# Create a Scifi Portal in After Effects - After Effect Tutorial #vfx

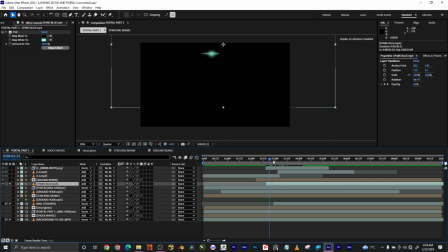[12:24]
So this is small, but it is active, it is something cool, it's just like a spark. So I added it in the portal so that we can you may not notice it,
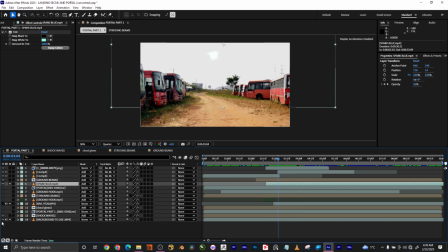[12:39]
but it is contributing to the effect right away. So this is nice, and it's all at the inside the portal, so sending us the message that something is actually dropping down.
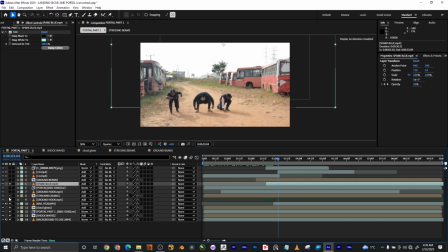[12:54]
So there is something nice there to have. And if I should turn on the rest, you can see how little it is,
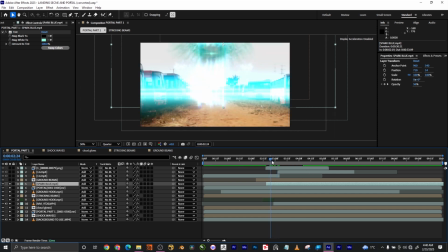[13:03]
but it is contributing large to the portal effectiveness. So look at the effect right away here. So what the next thing I did here is to create a ground beam.
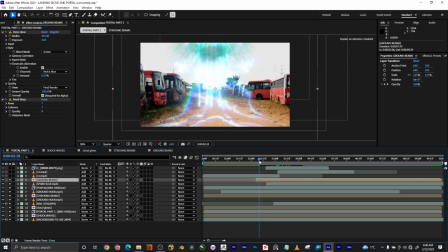[13:18]
Okay, so there won't be a nice effect without an interaction, a communication with the atmosphere or the ground.
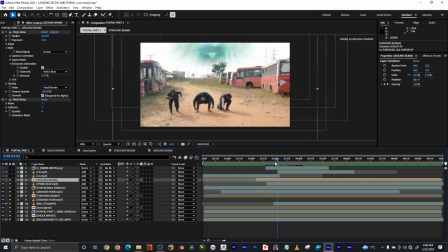[13:25]
So I created this interaction between the both of them, this and this is the ground beam.
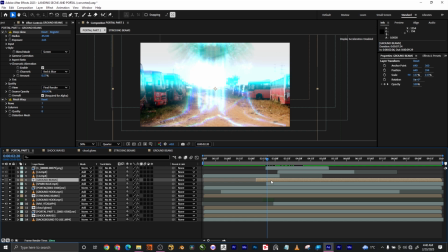[13:34]
So when this energy descends, it spreads and drop down these people. So this is what I did exactly at this point. So what I did is to create this ground beam, I have arcs,
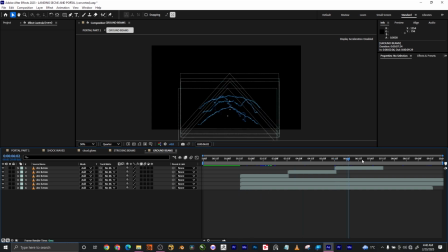[13:49]
okay, electrical arcs over here, and that's exactly what I did.
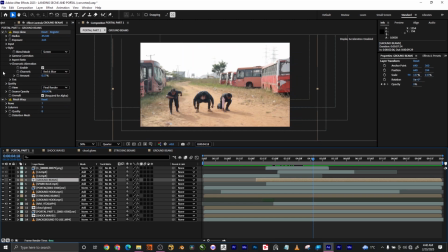[13:54]
But after this, I pumped it and I added a deep glow to it.
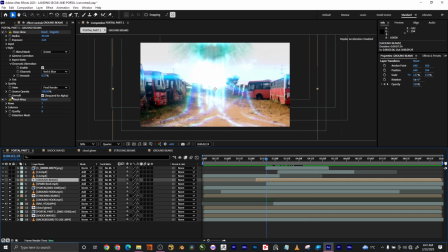[13:58]
So after I added a deep glow, if I turn off this mesh, you can also see they are just arcs with glows. Then I added a mesh warp. So I use this mesh warp to 7 rows and 7 columns to distort this to
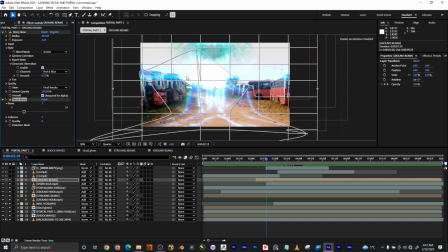[14:20]
the point I want. And as you can see how I did this, so you can just play with the mesh and set it to the location you want and add direct it. So that is what I did at this point, and we're having this kind of energy flow naturally coming from the butter to the ground.
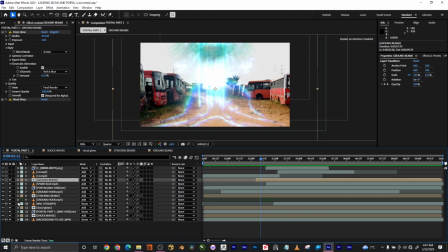[14:37]
So that's what I did at this point. So this, just when you're creating things like this, you just have to be cool with them, I mean creative with them, so you have something cool. So the next thing I added, they are just
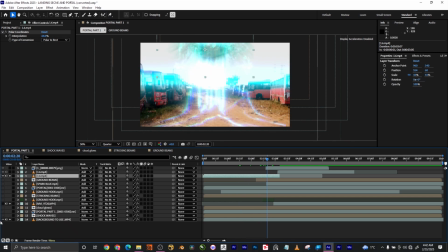[14:56]
I'm just going to follow this right away. So you see this.
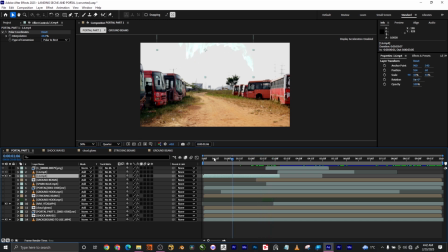[15:03]
These are energy warps from the portal. So I added it to blend it more with the atmosphere right away.
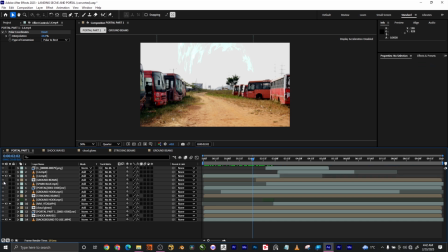[15:16]
So these are also very important that you notice them and add this element gradually, little by little. That they all contribute to the effect. So they are also, as you can see right now, we're having this
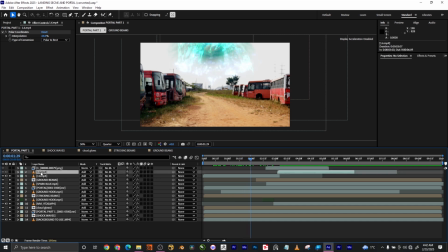[15:32]
warp, making it, adding this depth to it, okay, adding this feeling of depth to it, and this is the job it is doing, adding this feeling of depth to it, so everything doesn't just lie on the surface of the sky and this to that.
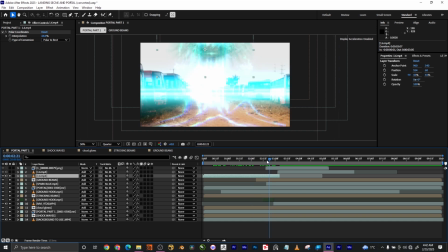[15:45]
So it's actually created a depth, and when these characters are all coming down and with this huge light
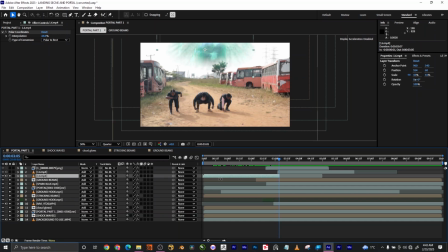[15:56]
face we have, then as you can see, it's all blended well.
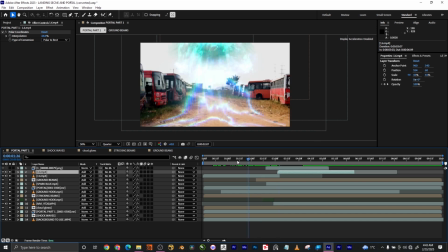[16:00]
So I added two. Okay, I added two, one at the beginning and one continues.
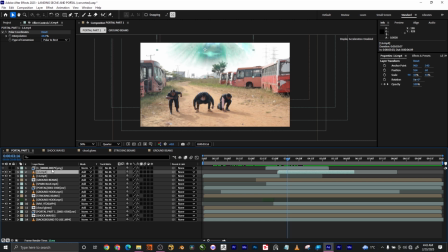[16:09]
Okay, so that's what I did. So the next thing I added right here is the dust wave.
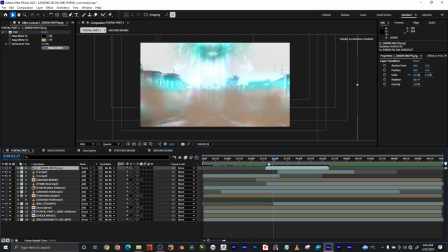[16:16]
So when this energy hits the ground, what happens is also part of the interaction.
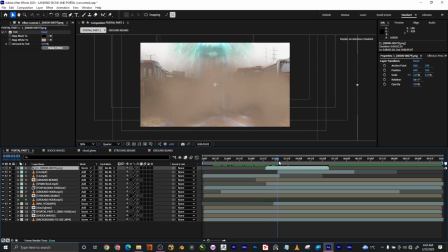[16:21]
What happens, I create the waves, okay, these dust waves, and it shows the character.